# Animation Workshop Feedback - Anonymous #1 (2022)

All right, there's Sal. Let's play this here.
Yes, nice to mull you. Meet you.
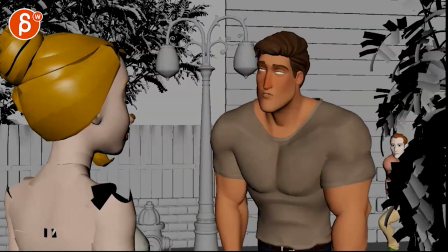(0:05) Nice to meet you, mull. Don't say mull. I said mull. Yes, nice to mull you.
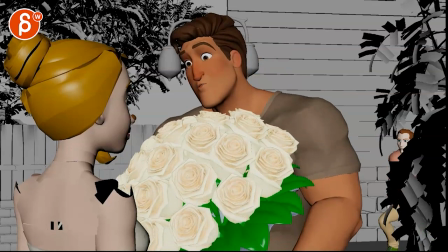(0:11)
I don't know how big this is. Okay, so my main impression, a couple of things.
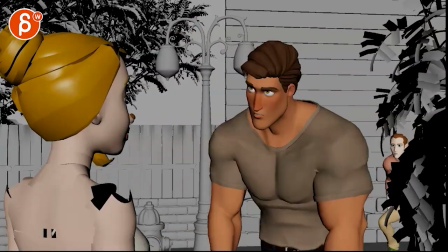(0:17)
I don't think you need a camera move in this.
Yes, nice to mull you.
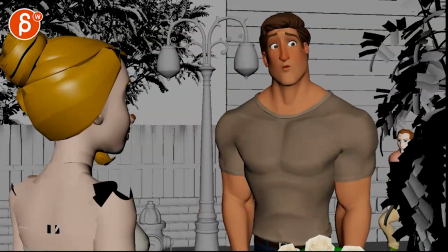(0:22) Meet you. Nice to meet you, mull.
It's also very, very subtle. So, I don't know.
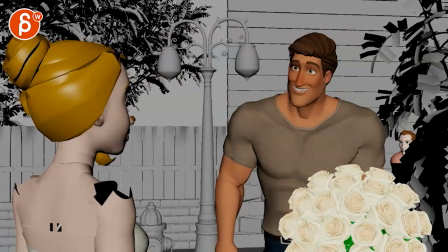(0:27)
Not that it hurts the shot, But at the same time, I don't think we need it in terms of story and in terms of, you know, what's going on that would maybe enhance the shot.
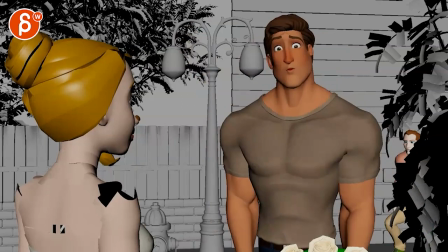(0:36)
The other thing is, and I'm looking at your email here,
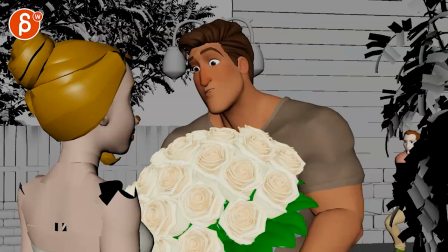(0:40)
and I'm not quite sure what this guy is doing in this shot either.
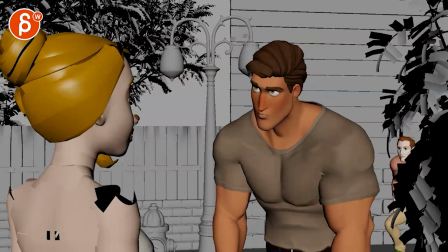(0:46)
It could be kind of a fun thing if you watch it again, like, oh, that's weird. That's a creepy guy in the bushes.
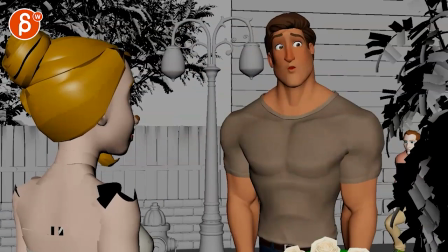(0:51)
But at the same time, it could also be confusing. I don't know.
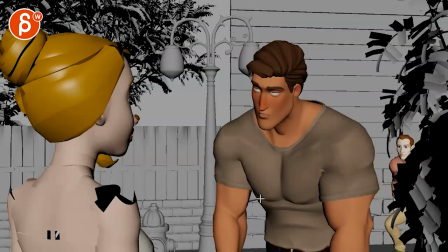(0:54)
That's my, I'm not sure you need this guy. um but feel free i don't know let me know in an email what your thoughts
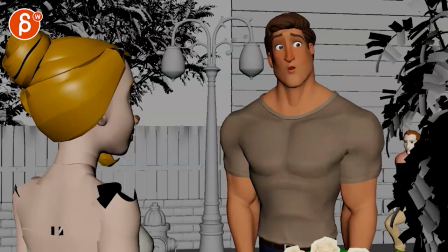(1:02)
are and why you put that character in there i don't see anything in your current email so maybe we can incorporate that in a different way my main impression
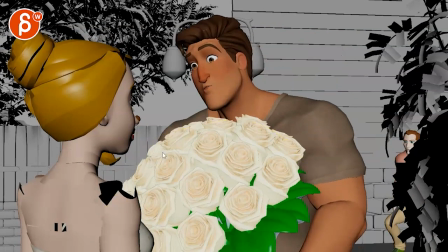(1:09)
is that i like the idea of him it's almost like over compensating with this and getting really you know into her personal space um curious what you're going to do with her if she's going to recoil or have like a broader reaction or what she's going to do there but in terms of
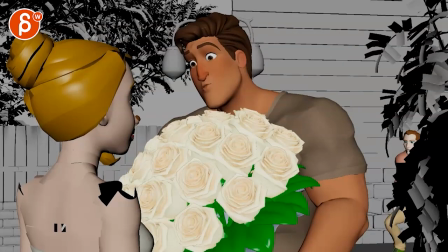(1:26)
what he is doing my main concern is that he has a pose for everything he's saying yes nice to mull you so nice to mull you i don't mind that though i like that he goes forward and like that's like he is so too big like him as a character is huge the
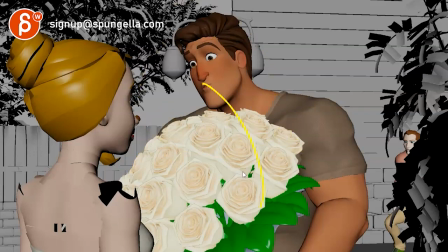(1:41)
flowers are too big his gesture towards her is too big i like that it feels kind of in character meet you nice and then careful here
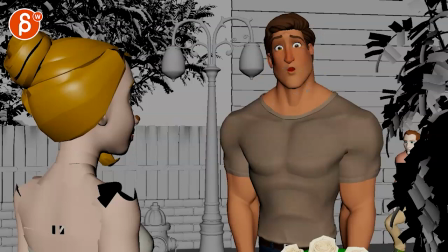(1:49)
looks into camera so i would gaze that either down and over but then it's kind of like oops i made a mistake and he gets i don't
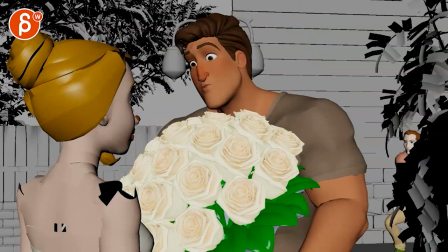(1:56)
mind that pose it could be potentially interesting but it's like the second big beat and that's a new pose nice to meet your mole don't say mole and
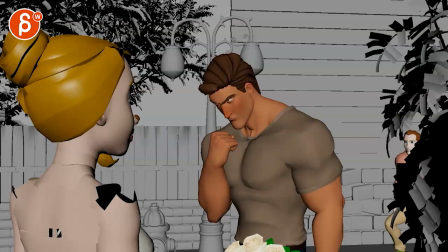(2:05)
then you have that careful with a tangent right where that aligns there but don't say mold so now we're back into another big pose i
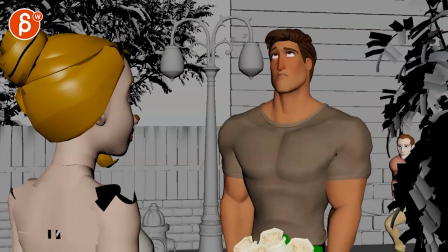(2:13)
said mole and then we have kind of in between into i it mole so
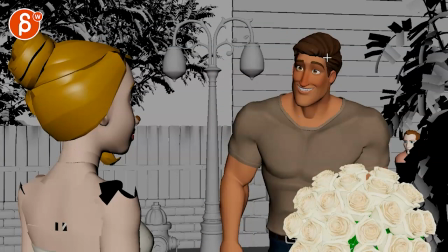(2:18)
i like that you're using the space in terms of he is here we're
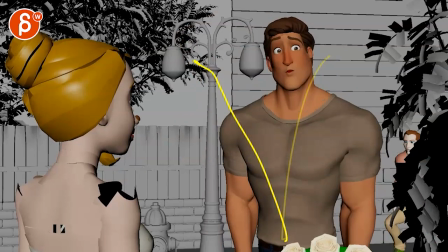(2:24)
getting into a bigger move here then he's getting into a
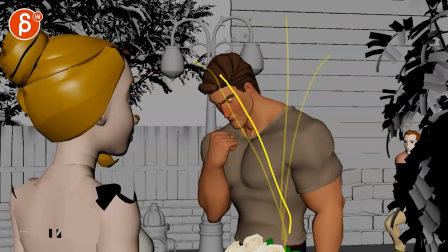(2:29)
straight getting kind of to a bit of a similar position there we're back into
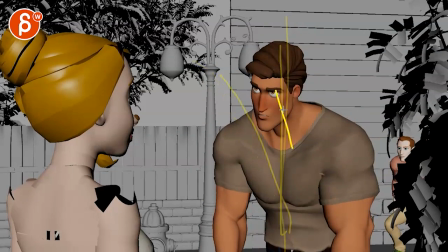(2:34)
this here and then kind of in between so it's kind of like yeah nay
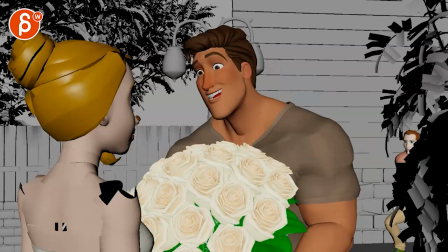(2:39)
i'm just slight i'm curious if there could be something explored where we have just something
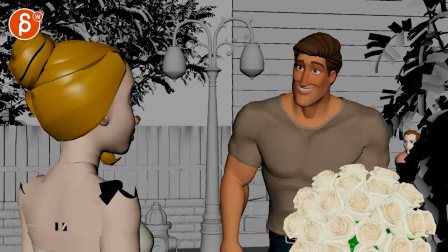(2:46)
a bit more interesting in terms of his personality like he seems a bit you might say one note in terms like broad posing
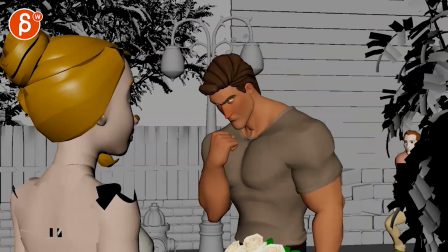(2:53)
and gestures and stuff that he does he doesn't he doesn't seem it's very interesting to me but that at the same time maybe that's also his character
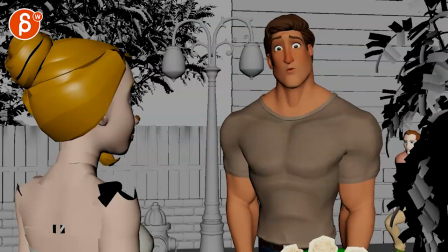(3:01)
trait with all this and just you know it's not he's not that interesting but to me it would be like what if he is like this
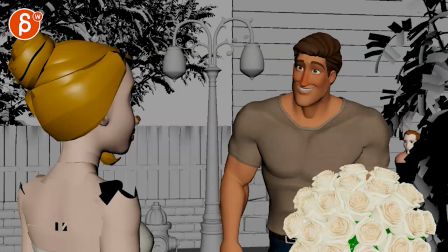(3:09)
again and you don't have to do any of this i'm just i'm just thinking out loud what if it's like that goes into this which again i like this and i
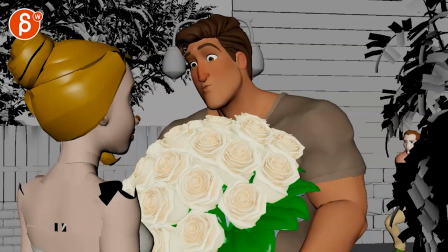(3:16)
think we can potentially even bring up the shoulders more and push that pose but then you meet you meet you i mean it's it's less of just that it could just be a meet you where it's i don't know maybe like he still kind of holds
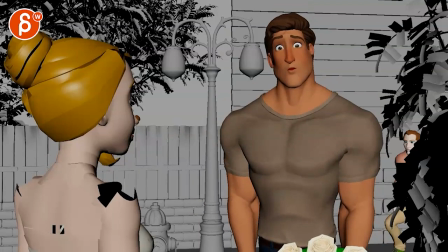(3:32)
the flowers but takes a couple quick steps back like oh like i meet you like he still wants to shore the flowers but he had to retreat a bit
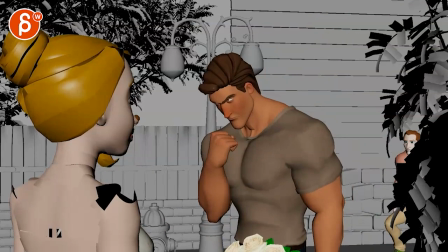(3:40)
realizing he made a mistake meet your mole don't say don't say more and then don't say mole i mean i kind of
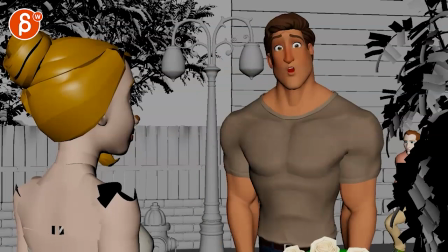(3:47)
see what you're going for with this but you're also kind of losing his eyes there but i'm just wondering since you already have the flowers he might be able to go
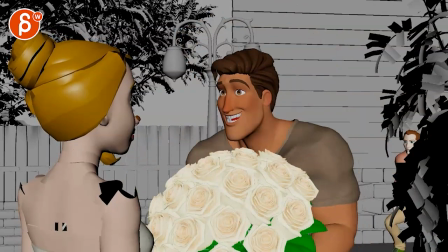(3:54)
back let me see there's another pose maybe like in between here so imagine that he's
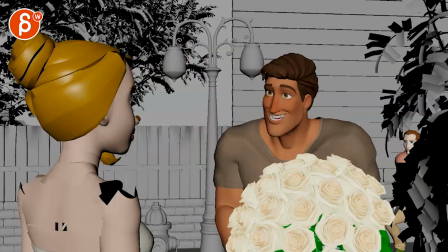(3:59)
don't say more like that's a kind of the retreat pose and then when says don't say
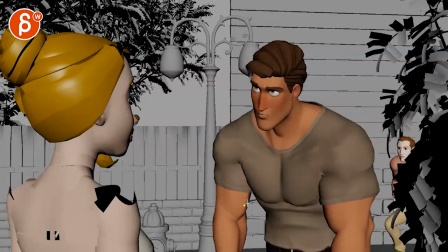(4:04)
mole it could be that he he kind of gets
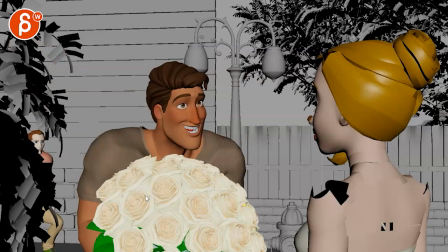(4:08)
into this but then imagine we flop it and he is turned
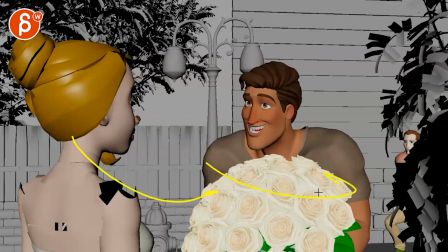(4:13)
away from her right so this pose just flopped looks down maybe he could pick
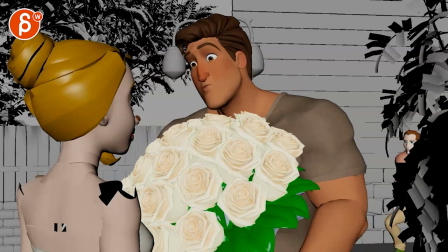(4:18)
at some of the flowers it's nice to mull you me so me
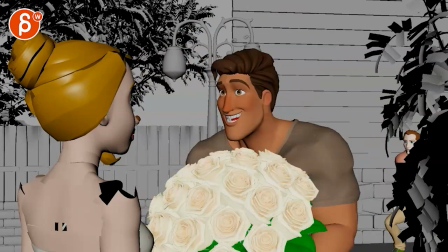(4:22)
it was more like taking a couple sticks back steps back like this it's
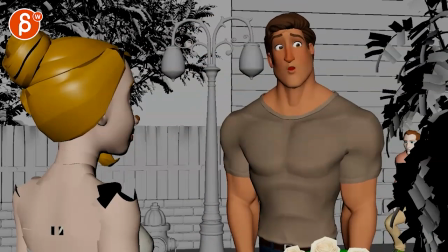(4:27)
nice to mole you meet you nice to meet your mole and then
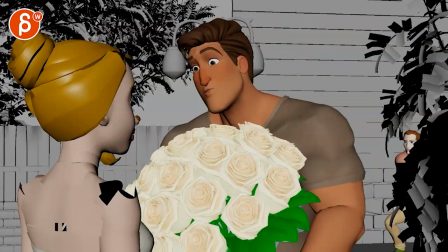(4:31)
nice your mole could be almost like something where he does this again but he opens himself up one arm back when i'm forward to hold the flowers all you meet
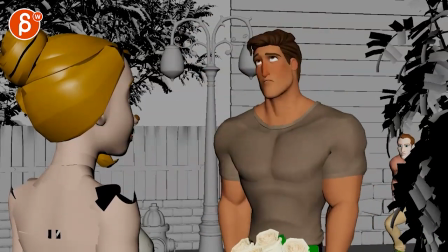(4:42)
you nice to meet your mole don't say mole and then don't turn around i said mole i don't mind this because he addresses
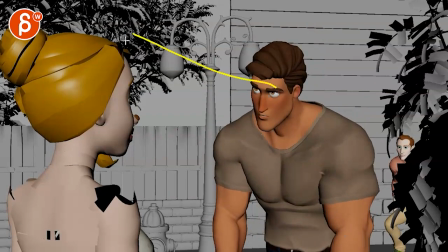(4:52)
her even though he looks too high here
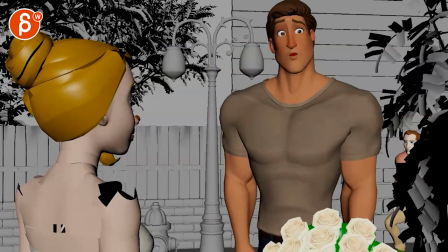(4:55)
the question is is it something where he he messes up and then he actually
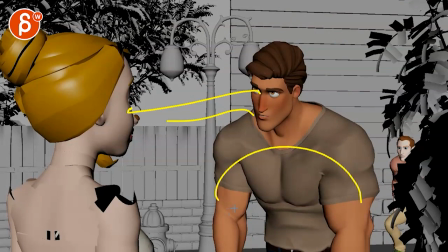(5:01)
addresses her like you know it almost in a way of i tried i tried to be romantic but i just messed up and i said it
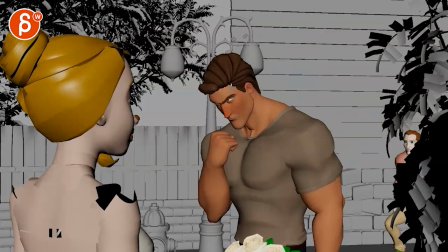(5:08)
or is it something where he says it you know to himself or you know quote unquote the audience somewhere maybe that could be explored differently at the end but i don't i don't mind this i like that the thing of like he's basically what i'm rambling about is that he would be trying
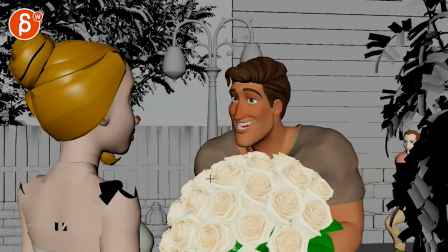(5:25)
but that's kind of his state where he's just very nervous he can't say it but he's he just he's super nervous that's why he
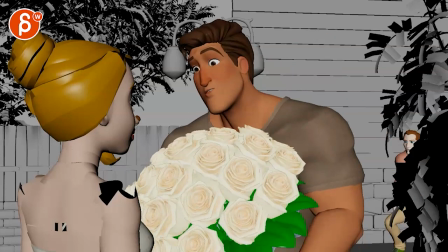(5:34)
picks at everything and he keeps him kind of lower right he does this big thing of oh that was too big and the rest of it is all that
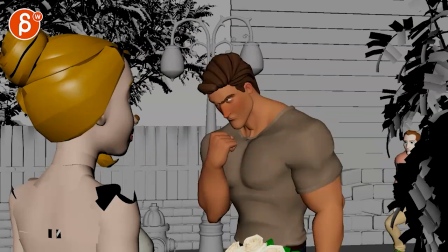(5:42)
he's hunched over nervous looks her way picks at the flowers and at the very end he goes oh you know what i'm just gonna admit
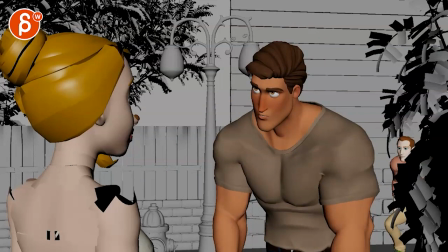(5:50)
it i said mole i said mole and i'm just an idiot where like he he is finally relaxed by realizing i'm just an idiot and i'm just gonna tell you i messed up and that's when he opens up again towards her that's kind of that's kind of what i'm thinking where he's like this
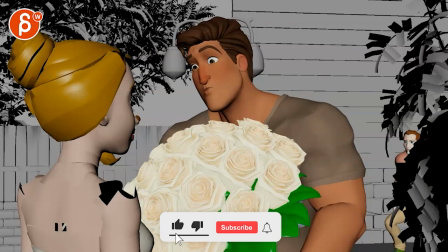(6:06)
gets really big realizes everything was just too big and then the rest is all like oh here maybe almost like Like,
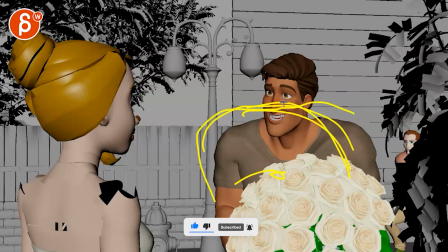(6:14)
what if he puts the flowers all the way up here?
Get your mole. Don't say mole.
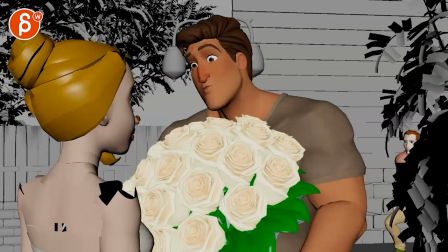(6:19) Don't say mole.
Or maybe what if he says that?
Don't say mole.
Do we have a passing pose?
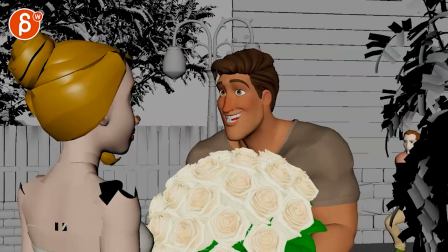(6:25)
No. So maybe, maybe the don't say mole is something where he looks away while all the flowers,
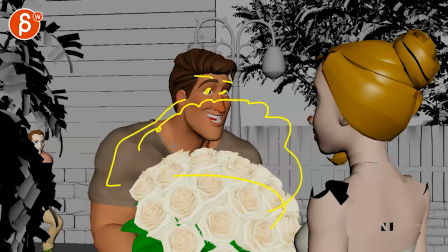(6:33)
like he's trying to hide behind the flowers and all you have is eye and brow acting. Like, oh, don't say mole. Don't say mole.
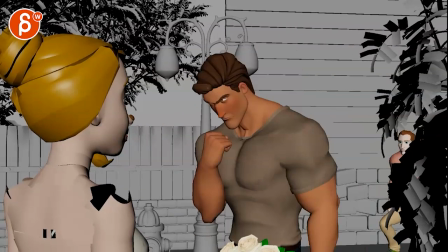(6:40) I said mole.
And then he turns around. like right after that he turns around so this move would be a turn into
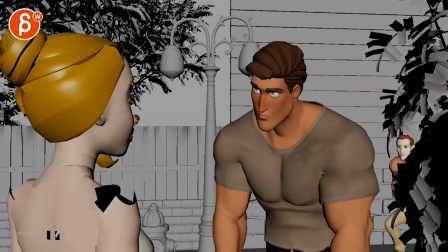(6:47)
this i said and uh i have that make sense it was a lot of rambling but i feel like that could be interesting
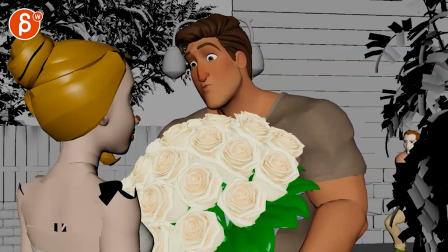(6:55)
right just to recap hopefully this into this meet you meet you and that would be more in something
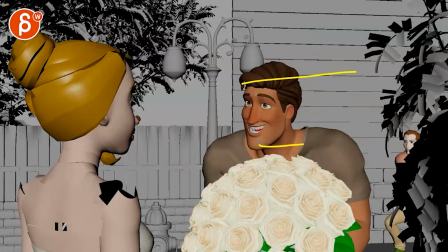(7:04)
in that range meet you where he's low he's trying to be almost visually lower than her shoulders up and imagine he's almost like on his tippy toes nice
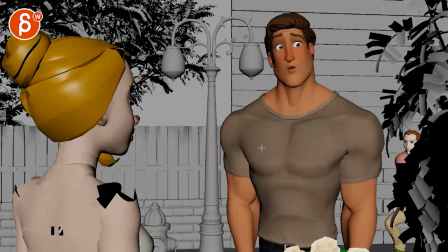(7:14)
to meet you mo nice to meet you will be again
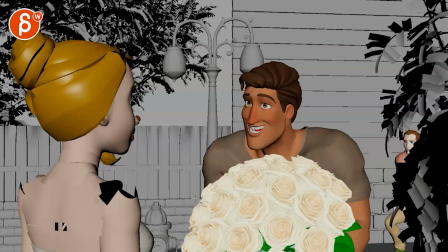(7:20)
a bit more like halfway in between or maybe he he brings out it's like he opens himself up he tries again again one hand maybe don't say mo and then don't
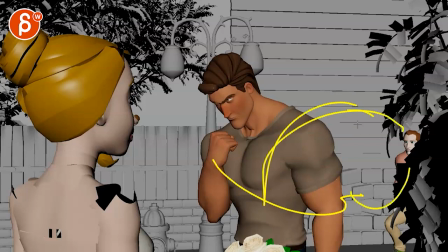(7:31)
say mo is when he turns away from her like he realizes i can't say that flowers here just the eyes and then he goes
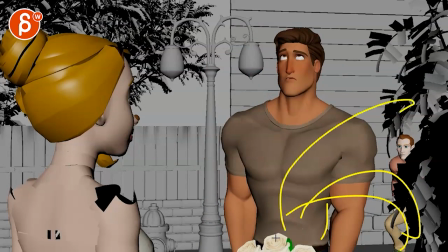(7:40)
he goes from he drops the flowers and goes from this to a straight to a turn i said into that